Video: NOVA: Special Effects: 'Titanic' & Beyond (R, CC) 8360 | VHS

So the idea that you could do a shot and do it with such subtlety that the audience is not aware that a trick was done will make you believe the story more, and that's ultimately the goal, especially in films like these where you don't want to show the spectacle of a special effect, you want to show the spectacle of a grand boat at sea.
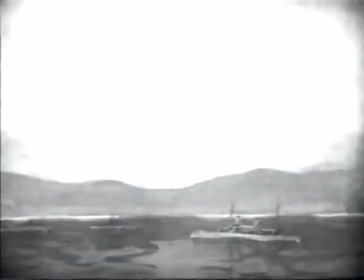(13:15)
The Battle of Manila Bay in 1899 showed some of the first miniature ships on screen.
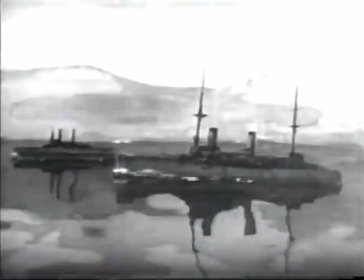(13:24)
Many years later, filmmakers Albert Smith and J. Stuart Blackton gave up the secret of their success.
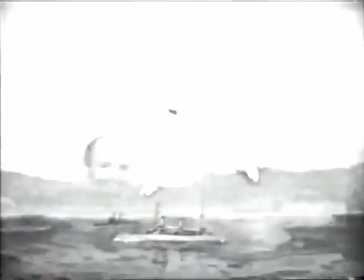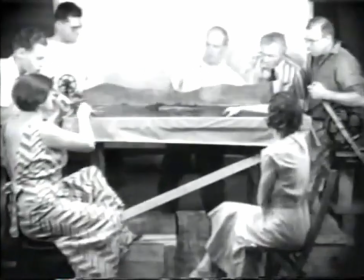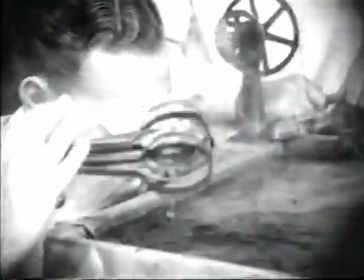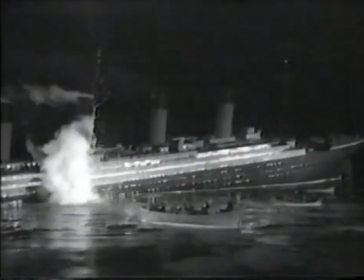(13:48)
By 1953, the models had grown much larger.
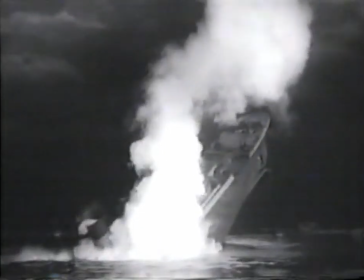(13:52)
This Titanic went down in the frigid back-lot waters of 20th Century Fox.
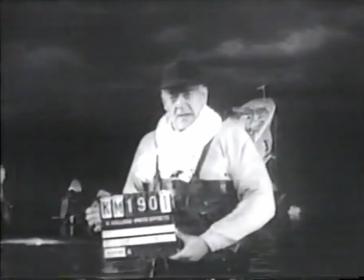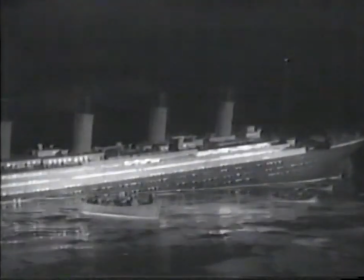(14:03)
But how do any of these miniatures succeed in making us believe they're real? These two ships appear to be different sizes until one ship is moved up and a line is added to suggest the horizon. This creates the illusion of depth, and now the ship on the right appears not smaller, but farther away.
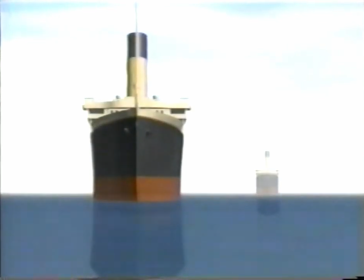(14:28)
Details like water, sky, and atmospheric haze complete the picture of two ocean liners at sea. But judging the size of an object also depends on what we see around it.
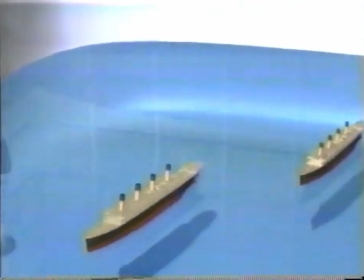(14:41)
With a little more information, it's a whole new picture.
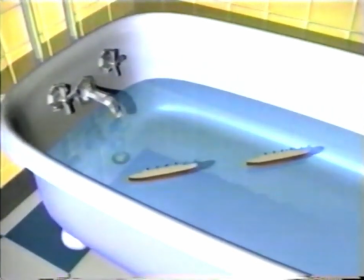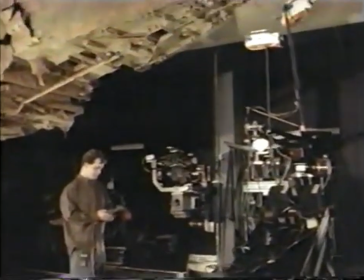(14:53)
It's this dependence on context that allows miniatures to appear full-size on screen.
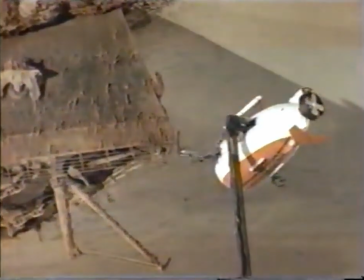(15:02)
These football-sized submarines grow before our eyes when the surroundings are changed.
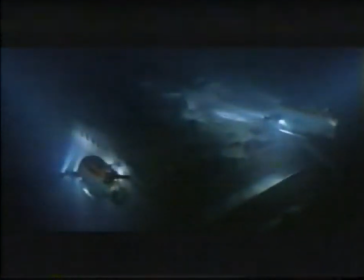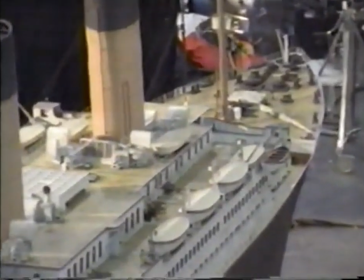(15:15)
Some scenes in Titanic call for the life-sized actors to appear on the 45-foot miniature ship
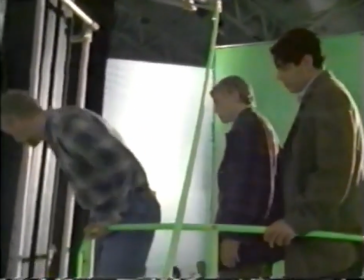(15:23)
This effect will be accomplished with the help of a photographic trick
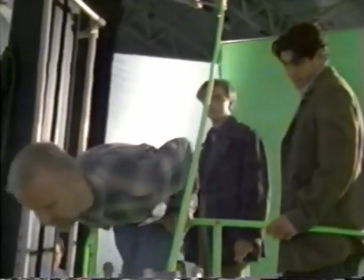(15:29)
The railing and background surroundings are painted in a uniform color In this case, green
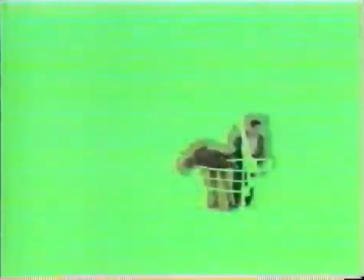(15:38)
First, the film is developed showing the actors against the green screen background Next, the green color is removed the actor's outline is made into a silhouette
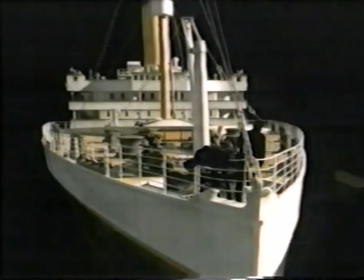(15:51)
that silhouette is fit onto the shot of the model ship to make a custom-sized window for the image of the actors to slip into place
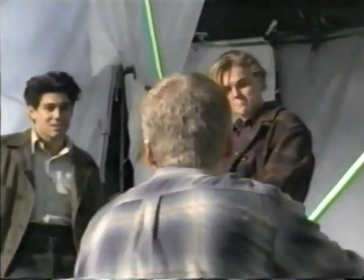(16:03)
today's shot features Leonardo DiCaprio and Danny Nucci
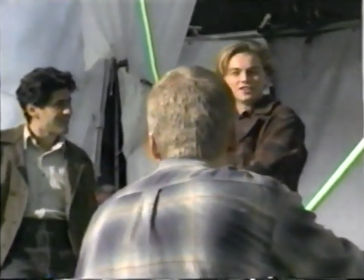(16:07)
it's the director's job to help the actors imagine that their studio set is really titanic at sea I think that the director has to be really on his game when you're dealing with effects because you've got to keep it alive for the actors. And sometimes the actors will be playing to a green screen, or they'll be in a situation which is so unreal for them compared to what it would really have been like. On this film, what we've tried to do is put the actors in a real setting first before we do the effects so they have some contact with the scene.
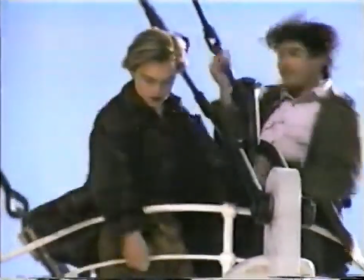(16:41)
So they've really been up 50 feet in the air on the bow of the ship in a strong wind next to the ocean, being able to look out and see the ocean horizon. and all that,
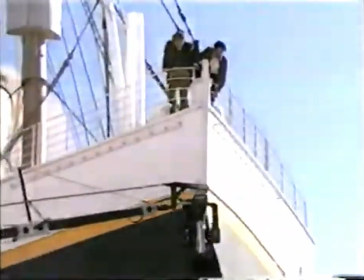(16:49)
they feel like they've been on the ship. Now we put them in this green screen rig. They can recreate that through, you know, sense memory or whatever their process is. They know what they're doing.
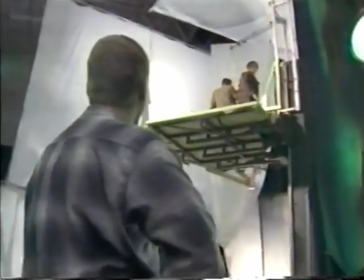(17:02) But Leo, you can put your weight on the railing.